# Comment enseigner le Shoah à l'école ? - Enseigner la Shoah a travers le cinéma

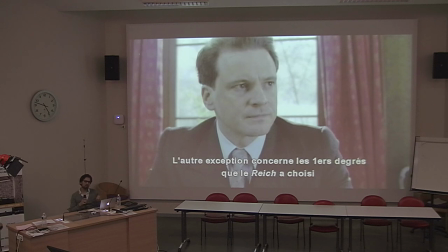Et ça donne, le film est assez vertigineux de ce point de vue-là, dans la mesure où vous voyez que le sort des Juifs d'Europe, dont la mort a déjà été décidée, s'organise, l'assassinat s'organise de manière assez rapide.
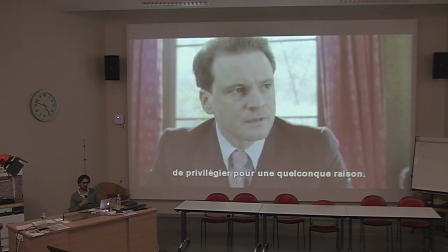The Reich has already chosen to honor with special.
Et là, on a que des plans épaules relativement serrés.
We are talking here of men and women who live as Germans.
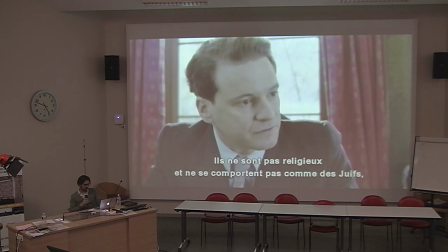They do not worship as Jews, they do not behave as Jews, but have some quantity of blood.
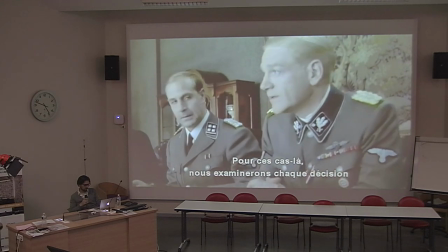The genetic Jew. And in those cases, we are going to re-examine each individual determination and perhaps revoke their exemption.
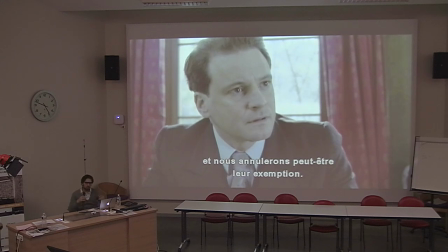Alors, c'est pas inintéressant, là, vous voyez, le fait que ce soit un plan épaules relativement serré. La posture des corps est relativement inclinée vers l'avant. Et ça donne une espèce comme ça presque d'agressivité, parce que là vous allez, vous verrez pas la séquence, mais il y a une confrontation entre les personnages,
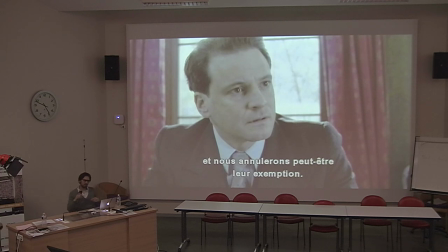et le fait qu'ils soient filmés de manière relativement proche avec une posture avancée donne une dynamique assez grande au montage, comme si on était dans une forme d'empoigne ici, mais qui passe par le langage.
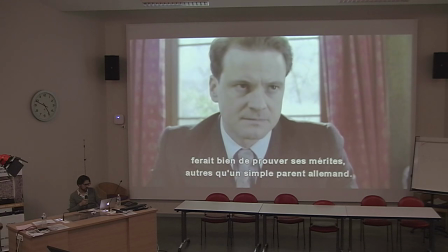Well, the Nuremberg laws. And whoever receives exemption better damn well have some extraordinary merits personally, not just by the merits of a German parent or husband or wife.
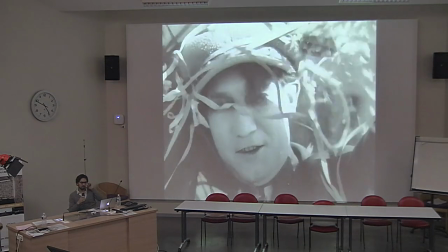Le plan, film sublime de Jean Epstein, Cœur fidèle.
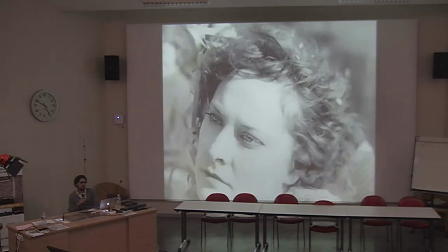Le gros plan, c'est, comme dit Gilles Deleuze, c'est l'affect.
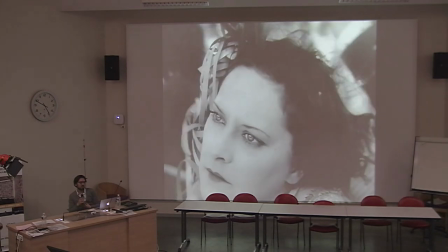C'est le plan qui donne à voir le visage et donc qui donne à exprimer les affects du personnage.
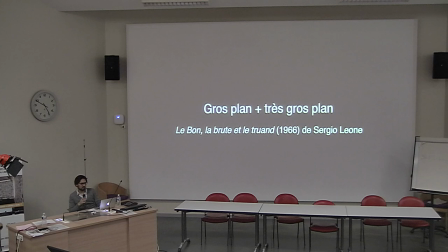Et là, vous allez voir un enchaînement de gros plans et de très gros plans.
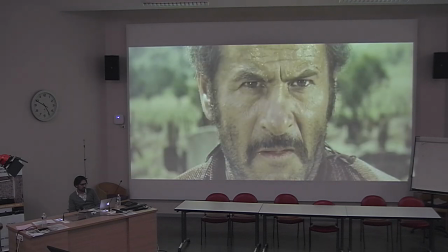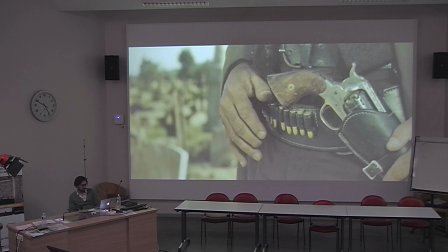Ah.
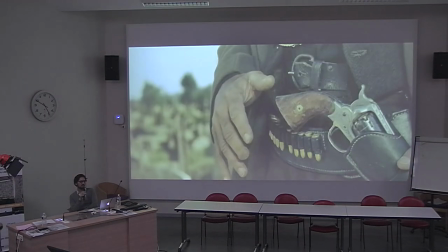plan. Et on va passer à un plan encore plus rapproché sans le nez. Hop, il n'y a plus le nez, vous voyez, on est encore plus près.
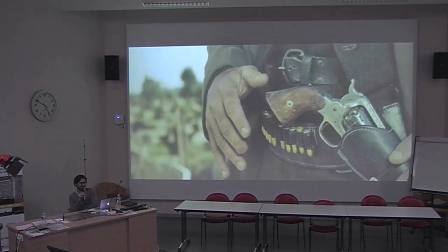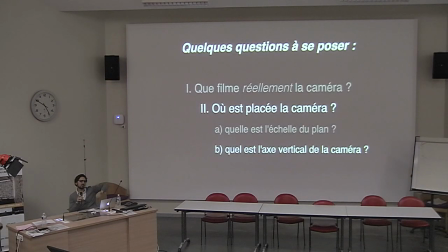Voilà, donc vous voyez la montée en tension, ça c'est très typique de Sergio Leone, qui passe par une avancée progressive de l'objet filmé, donc qui est filmé de plus en plus près et qui nous donne à voir,
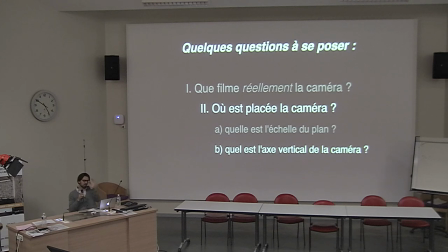voilà, c'est une tension qui est au millimètre, puisque c'est vraiment dans le mouvement des yeux que va se déterminer qui va tirer en premier et qui va mourir finalement le premier. Alors quel est l'axe vertical de la caméra? Donc l'échelle du plan, donc on va dire la proximité de l'objet filmé par rapport à la caméra.
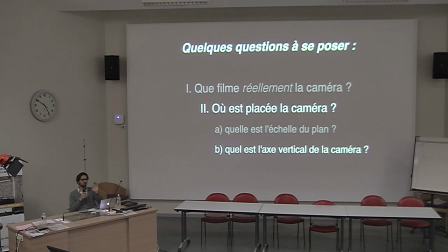L'axe vertical, c'est le fait qu'on va filmer par en dessous, à hauteur de regard, ou par au-dessus, c'est-à-dire en plongée. Un exemple avec elle s'appelait Sarah.
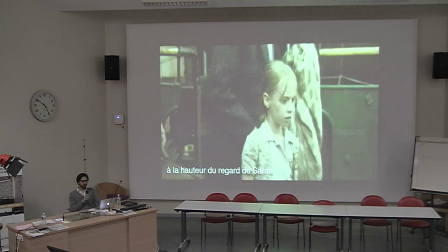Et on va voir ce que ça nous dit. On commence à hauteur de regard.
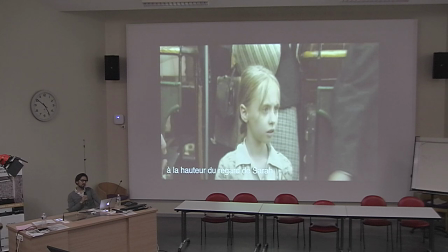Enfin, il y a plein de plans qui sont à hauteur de regard et qui évoquent l'idée que les séquences qui nous sont montrées du point de vue de la petite fille. Nous sont racontées de son point de vue. C'est un truc que fait magnifiquement Spielberg dans ses films, où il filme très souvent soit à hauteur de regard de l'enfant,
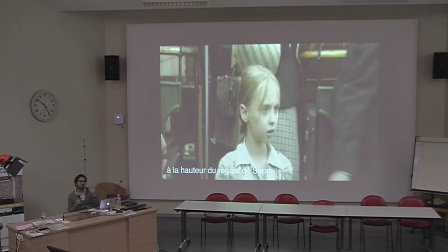soit légèrement contre-plongé par en dessous, pour que le spectateur soit de toute manière, même quand il ne voit pas l'enfant, à la hauteur du regard d'un enfant. On va filmer des adultes en train de parler, mais souvent légèrement par en dessous, recréant une espèce de manière tout à fait intuitive,
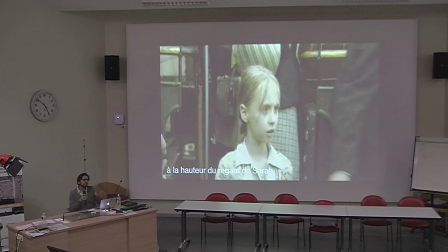hein, on se le dit pas en voyant le film, mais on est plongé comme ça dans ce point de vue qui pourrait être celui d'un enfant.
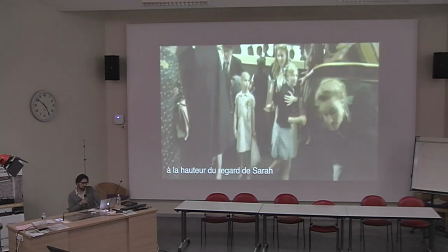Donc là, c'est le point de vue que peut avoir une enfant sur l'arabe du Valdiv en l'occurrence.
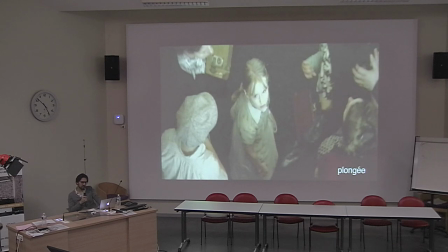Là, en plongée, une plongée qui est très forte, alors qui va épouser à la fois le regard d'une voisine, d'une certaine manière, enfin qui va adopter le rapport à une voisine qui est en train de regarder la scène, mais on va voir qu'il y a aussi un regard presque surplombant de l'histoire sur la scène en train de se dérouler.
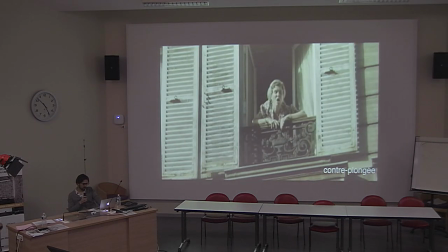T'as bien fait pour eux, c'est tout ce qu'ils méritent.